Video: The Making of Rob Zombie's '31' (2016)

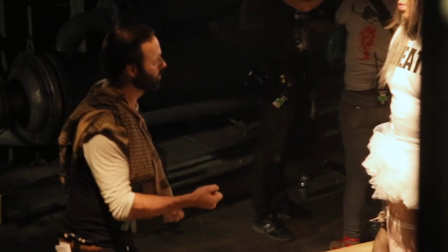So the more you're closer to me here, the better it is to make you look. Do you want me to move freely? Do you want me to stay close to this area?
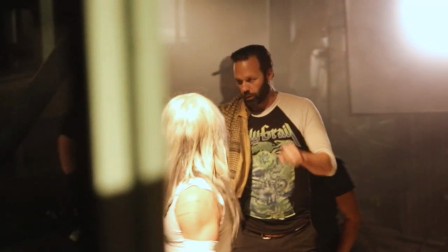I mean, do what you were doing before. Beforehand, we actually stalked each other for like a full circle.
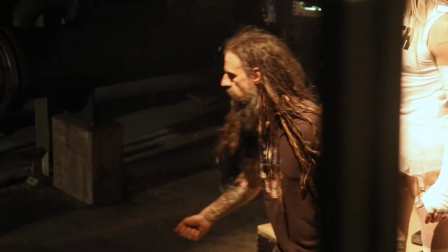What do you want to do, Rob? Kind of keep doing this. You know, okay. Yeah, and because it's really just to feel you in the foreground and her down here.
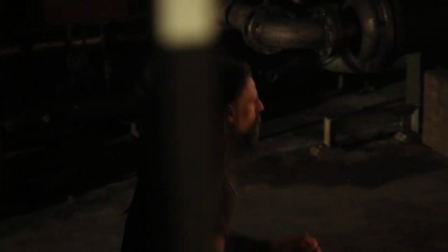It doesn't really have to. We can make it match to the
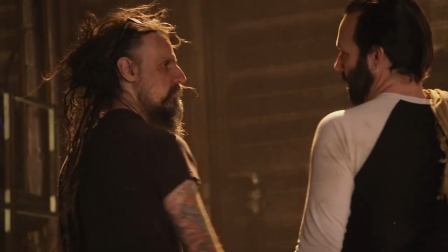dance. Yeah. So it's really every time. Yeah.
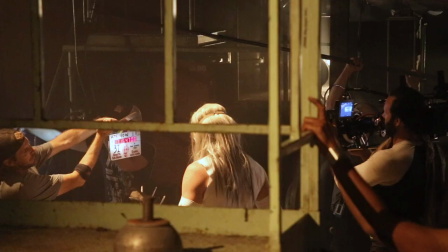While you're spinning. Sights in. Roll sound. Of course. Make it hectic.
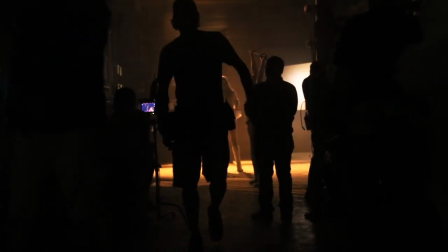All right. Sit. Set. Action.
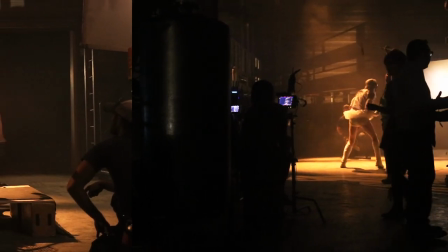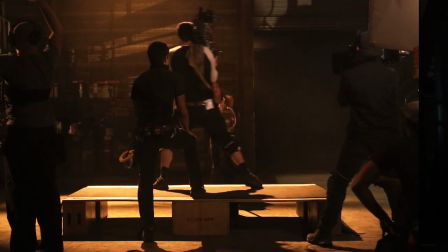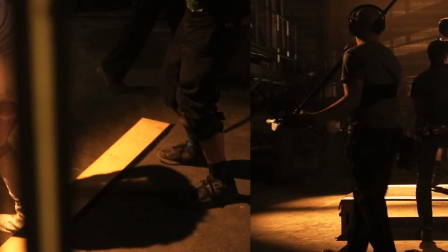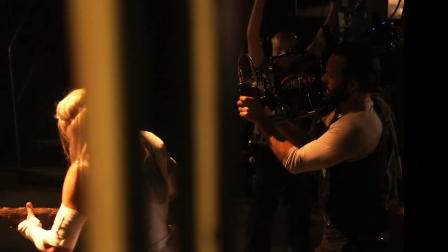Yep.
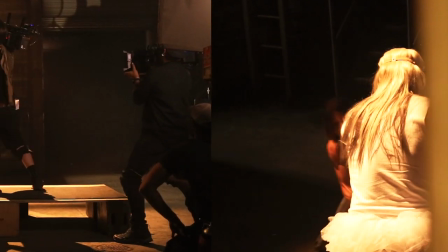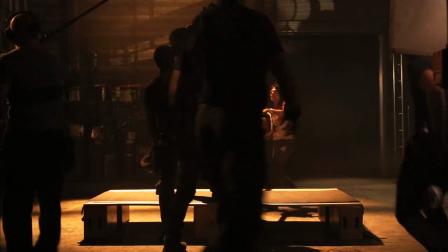Kill you this. Thing is so heavy. Got it.
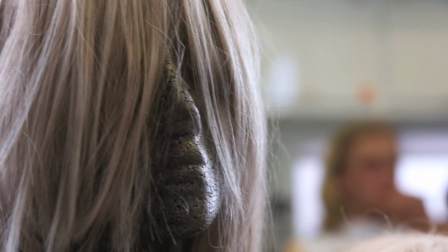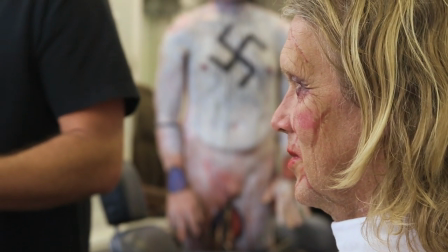Well, Torsten's character was kind of tricky. I mean, I feel like it all worked out great at the end of the day, but that one I always felt was the least
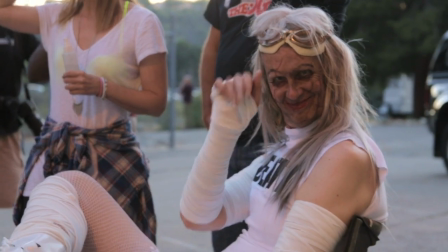figured out before we started shooting, because there was no time to really change it.
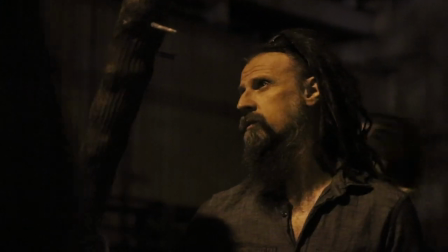Right now we have this stunt going, but you haven't like laid down any vibe on what your personality is going to be, so now we're like I'm staring at that and it doesn't mean anything to me.
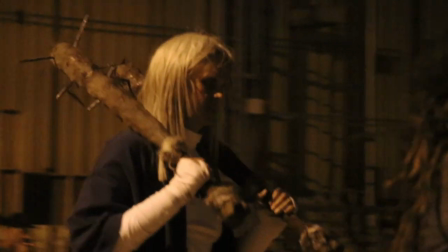Like, it has to work backwards from you. That's right. Yeah, let's go around to the set where we're going to do this, just to see like how you're going to sound, what it's going to be.
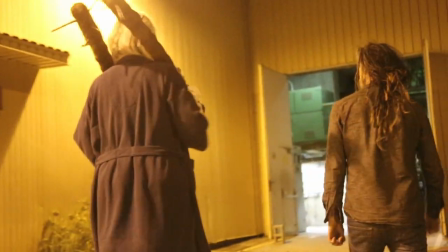This is all about your big build-up and your approach and the way you're gonna enter. So we should all, where's Dave?
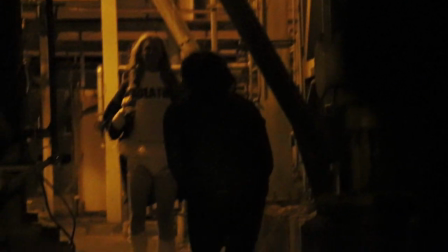Yeah. So we'll go down to the end and watch how he's gonna approach. Yeah, exactly.
Leckere kleine Fotzen, ich werde euch die Titten abschneiden, dann werde ich euch ficken!
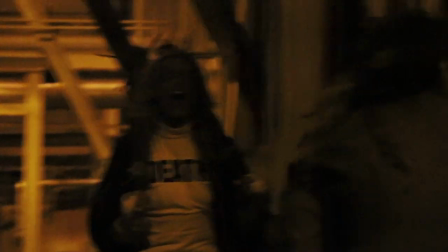Ficken! Ficken! Ha ha ha ha!
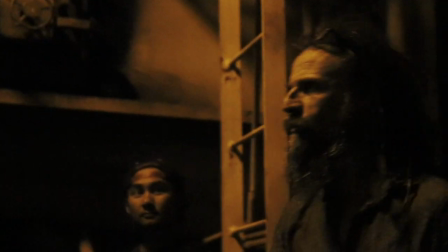Nice! How do you like that, huh? Yeah, that'd be great. Oh, yeah. And then you get distracted doing that, and that's when he sneaks up on you and fight begins. Setup and then you have a payoff. So if you don't have a setup and you just have a payoff, you know, where I'm crying about, you know, my sweetheart, then it doesn't tell the same as if we have like that setup where you kind of get, oh, there's some weird relationship going, and then she dies and suddenly the bad guy turns and is devastated, gets killed by the good guys. I like that. I don't know how it works in the end, but Rob kind of let us go there, or he went there with us, you know, perfect. It's not a very big role, but to find these specifics in small roles like that, very important.
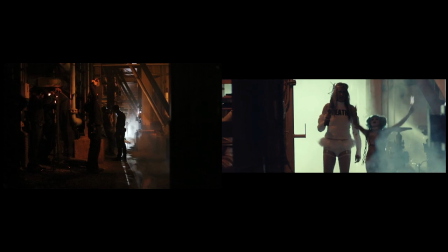Doch die Mama weinet sehr. Doch die Mama weinet sehr.
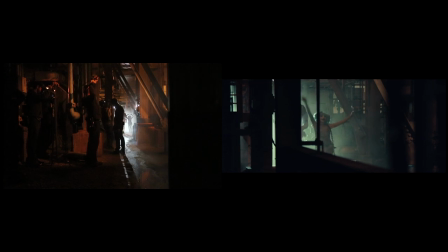Hat ja nun kein Händchen mehr. Ach, doch nun kein Händchen mehr. Da besinnt sich das Kind. Kommt noch rausgeschwänzt. Baby.
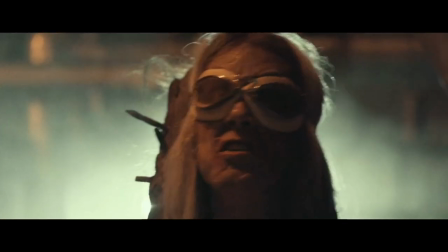Death strikes once, and then it's gone!
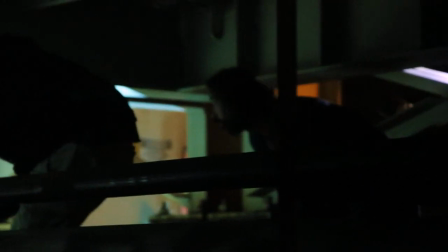By that point, Roscoe's character was supposed to be dead, but I decided to keep him alive because I liked what was happening.
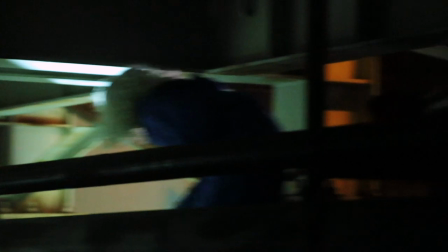And Meg had this big kind of monologue, and at that point I was like, you know what?
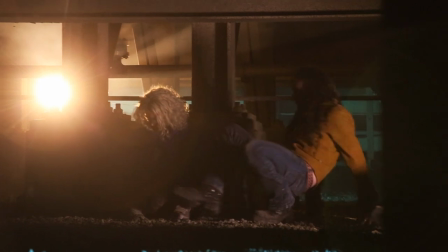I don't want to hear anyone else talk. I just want a visual of what's left of them, and I'm going to play it against something. And it works great. because that's the last scene you see of them before Doomhead's big entrance. And it's kind of sarcastic, too, because it's like playing over the speakers as if, like, you know, Malcolm's character is giving them, like, here, enjoy the music while we wait for Doomhead to arrive.
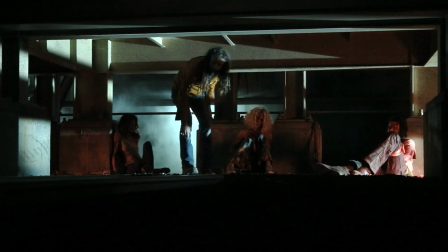Again, spur-of-the-moment thing. I'm sure everybody was pissed because people rehearse their lines and have these big moments, but it just works out better.
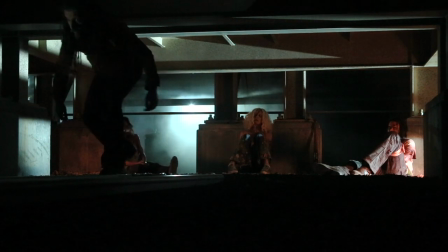It's more memorable.